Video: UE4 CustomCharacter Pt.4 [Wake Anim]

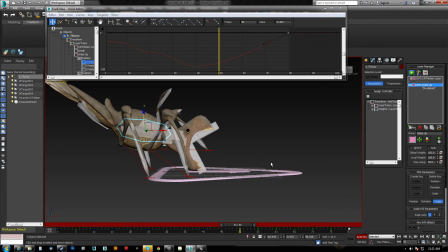I'm going to actually have it kind of sling into rest, and we're not going to bring it back as far anymore.
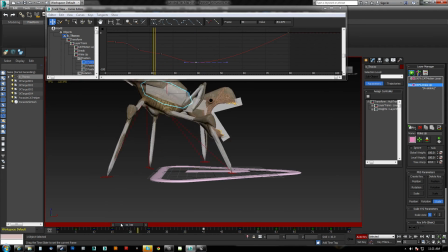There we go. Let's get a better feel for that. Yeah, I think that's going to be better because it will and then get that forward momentum going instead of slowing down.
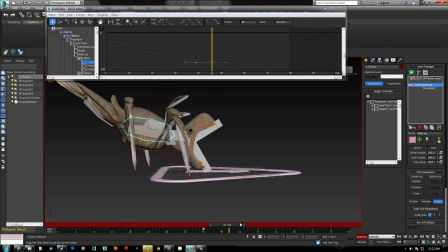Because remember, he's going straight into running forward, so we need that to transition good.
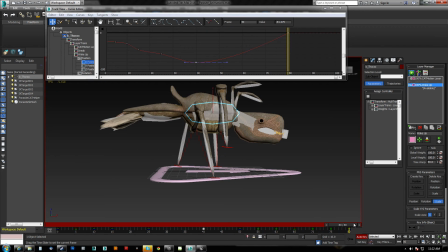It's kind of difficult to pre-envision that ahead of time,
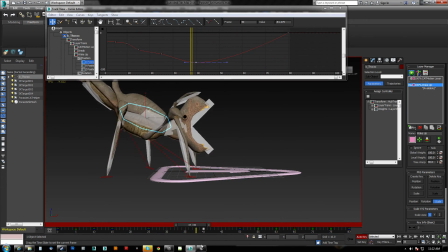to foresee what's going to happen when he starts animating forward, but we'll have a little bit of blend and we'll see what we can do.
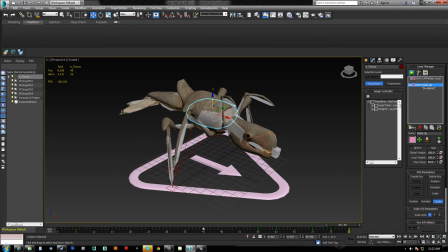So we'll go with that. I think I like that. So again, we select the hub, control page down, export, wake,
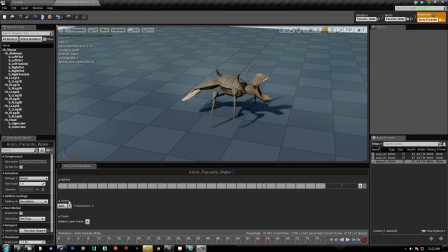yes, okay, come here, go back to the content browser, right click, re-import, then we come back here and get out of here.
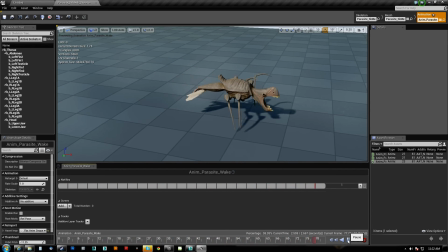This rear leg is not doing what I like at all. Right here, it's too much forward.
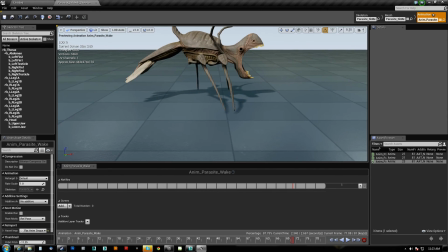There's too much forwardness there. I think that rear leg needs to hang back a little bit longer.
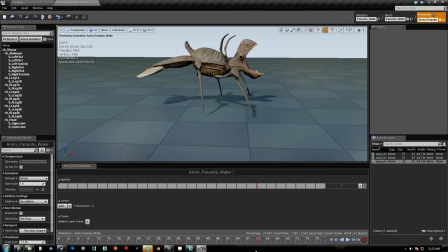See how it steps, it waits. It only waits for a very short period of time between here and here. I'm looking at this leg right here. It's not waiting around long enough. And then this right here is I don't like that pose at all, with the two legs nearly together pointing back, and a lot of the animation's still left to go.
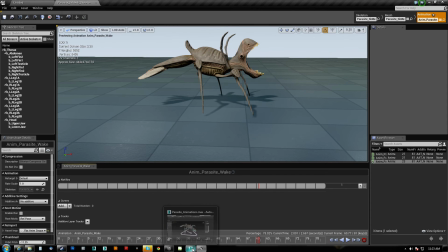So we're going to delay that leg here.
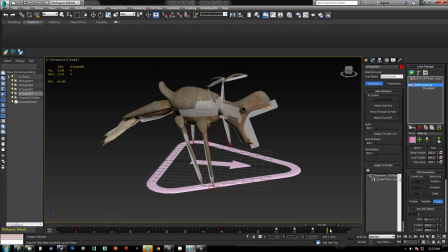What we're going to do, because here and here it's in the same spot, so we're actually just going to move that to the end.
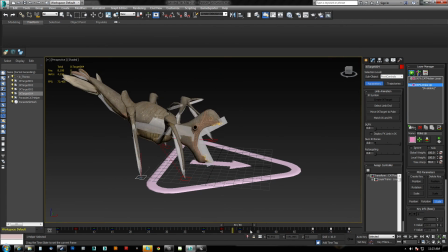And then it's right as he starts to go.
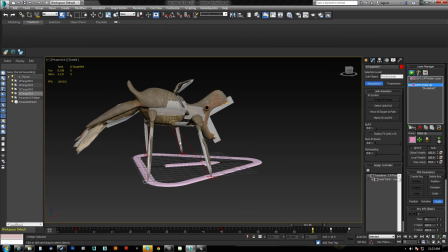Okay, and that gives us a better pose right here. Whereas before, this leg was all the way forward already. It looked very, very weird.
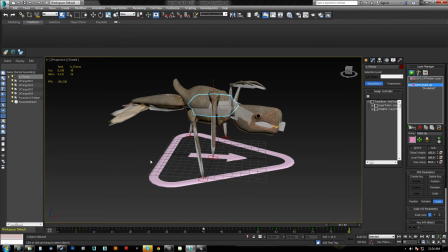Okay, so it does sometimes take me looking at it in two different locations, like UE4, to see these kinds of things.
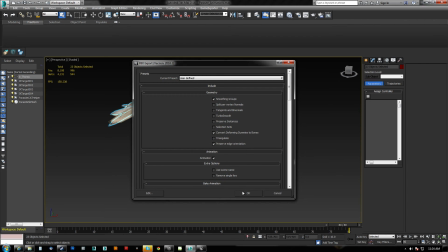But they're very simple fixes. Oh shit. Shit. I'm frozen.
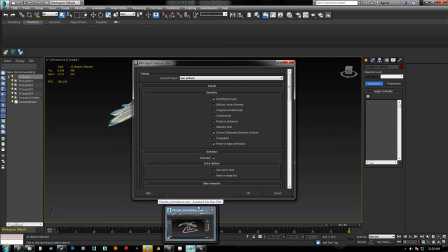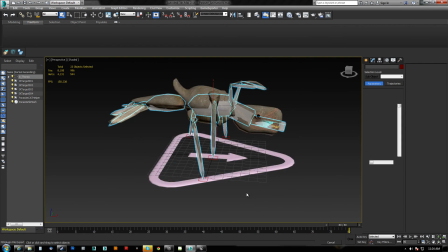Shit. There we go. Thank fucking God. Sorry.
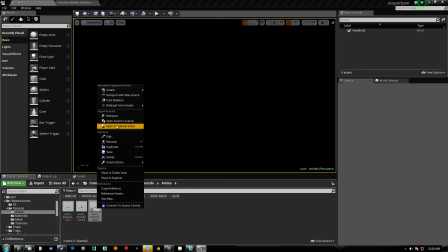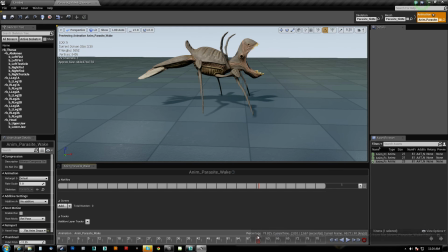Yeah, already much better than it was at that pose.
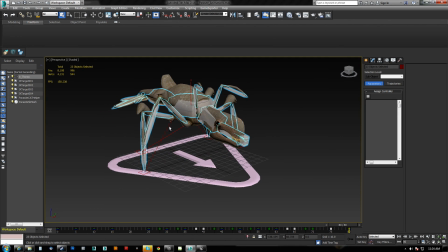Okay, so I think I like it. Hopefully you guys like it. I'm just going to save the scene just in case everything goes horribly wrong. So we've got that animation. We're not ready to put him into motion yet. We're not ready to give him any behavior yet, like code-wise.
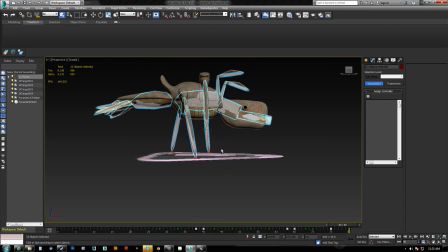That's going to be pretty much an entirely new part of the series. I'm just going to try to pre-envision as many animations as I think that I'm going to need.
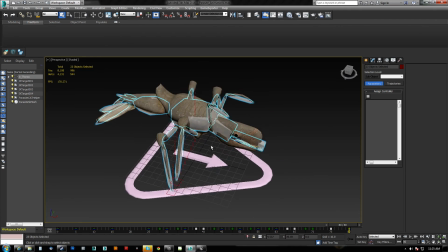I know I need him to attack. I know I need him to get... Well, I actually don't need him to get hit because you are not going to be able to hurt this guy.
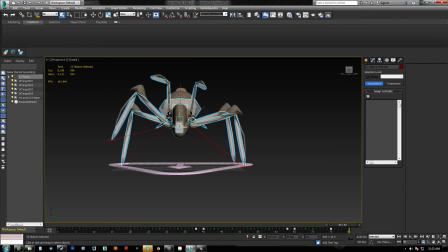But I may also want to do... here's what I'm going to do. In the next, maybe not the next video, but in one of these videos. Let's ignore this guy. While he's running, I want him to have, so I've got, it's a general walk cycle,
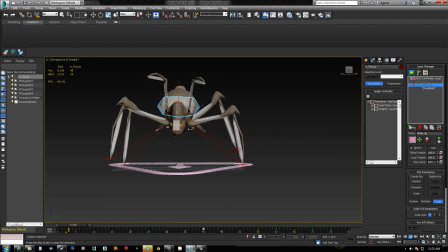and then I've got the sneak one where he's lowered down, which I'm probably going to slow down or adjust. But I also want to have one where he's like right on your tail and he's about to attack.